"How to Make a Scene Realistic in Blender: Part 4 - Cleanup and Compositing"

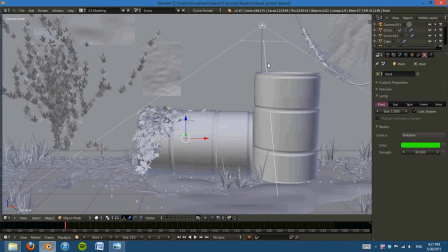Hello and welcome to another video tutorial from Blender HD. My name is Jonathan Lampel, and today I'm going to be going over the last part in my tutorial series, how to make a scene realistic inside of Blender. So in this last part, we're going to be going over a few cleanup kind of things, and going over compositing and rendering.
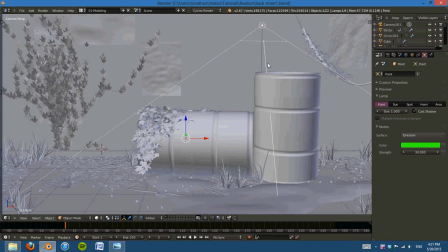And you might be surprised, but this last stage is just as crucial as the ones previous. We went over lighting, which is hugely important. We went over materials and texturing and details, and each of those things are incredibly important.
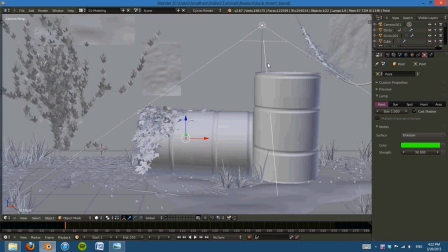But this last step of just cleaning up and doing some, basic compositing is really going to add to our image and really bring it to make it a nice final product.
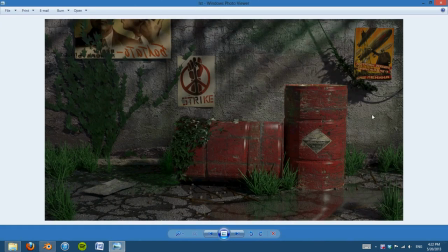So where we left off was, if you had just rendered it out, it would look something like this. And while this looks better than it did initially at the start, it does have better lighting and has more details, it still looks wrong.
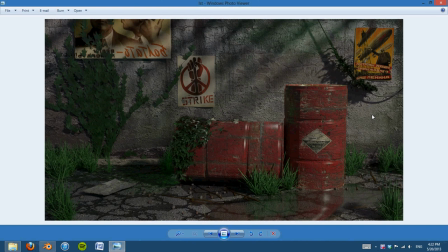And to be honest, as I went through this, I just kind of did it as I went, and so what happens is, even if you do a little bit of planning, there are things that just don't end up the way you think they're going to be. And so this is a really good thing
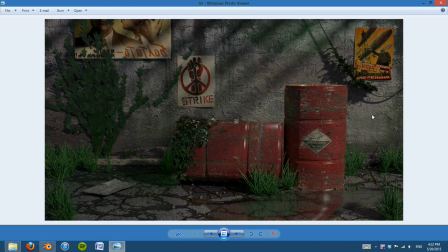to go over now, because when you're working on a project and you think, okay, I did all my texturing, I did all my modeling, it's done, don't ever think of it as completely done, because if we take a look at this now, there are some things in each area that really stand out as wrong, or as, don't look that good.
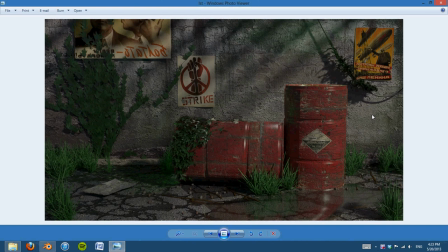I shouldn't say wrong, but things that just don't look that great. And so I'm going to point them out for you now, so we can go ahead and fix those things. First of all, with lighting, you see that there are these really hard edges here on the barrels,
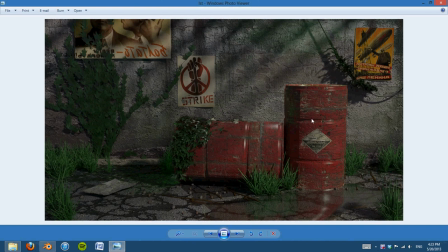and there's one down there, and it just really looks very bad, and it's easy to fix, but it's something that I overlooked, and we definitely need to fix that. Second of all, the scene is way too dark. We're going to be fixing this in compositing though, so I'll be going over that a little bit later.
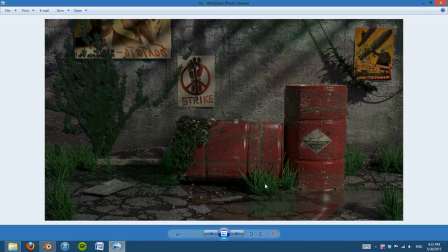A couple other things, this grass over here and over there, it looks way too big. Remember, I was talking about scale and emphasizing it a whole bunch, and then I went and made it the wrong scale. It looks like it should be a lot smaller, and it really throws off the scene as a whole. I don't really like this.
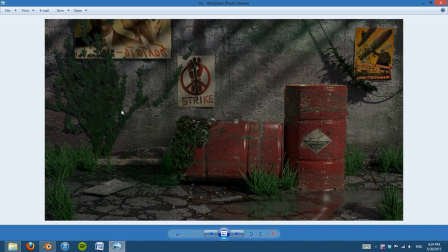I think those leaves should be a little smaller over there. And just a couple other tweaks that we'll look at along the way, such as the bump on here and the texture on the barrels we're going to touch over, and then do a final rendering and compositing.
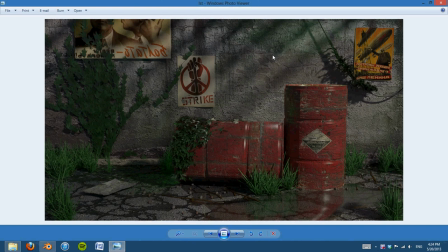And hopefully it won't take as long as the last couple times, but just this last step of going through and refining things will really help us have a nice polished image. So let's go ahead and get started.
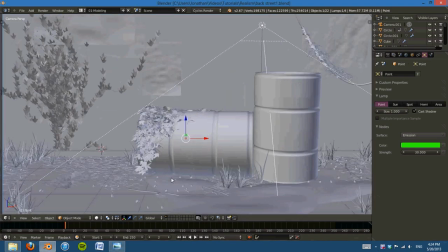First of all, let's go and correct the lighting.
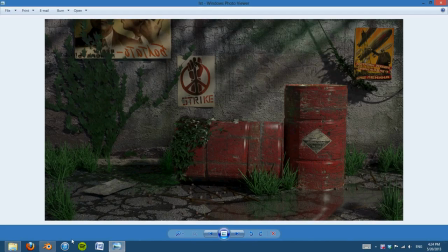So remember, there are those really sharp edges there.
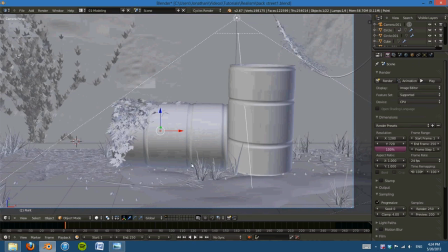So all I need to do here is something really simple.
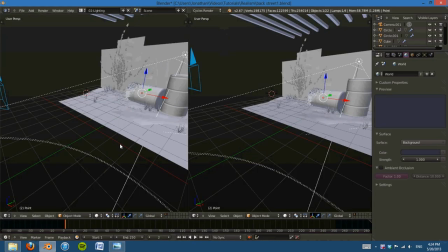I don't know what happened there.
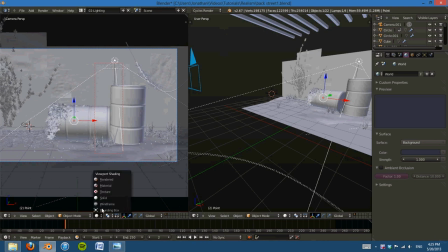Is I'm just going to press Shift B and select that, and then go to Render View so I can keep an eye on what's working and what's not.
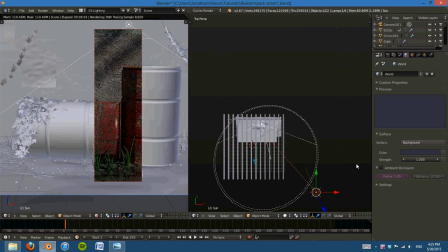And since this light it needs to be very small. That's the issue here, is that, by increasing the size, we could easily get that to be a softer shadow. However, we wouldn't have these sharp lines here, which really bring out the image. So the tricky part is to have both at the same time.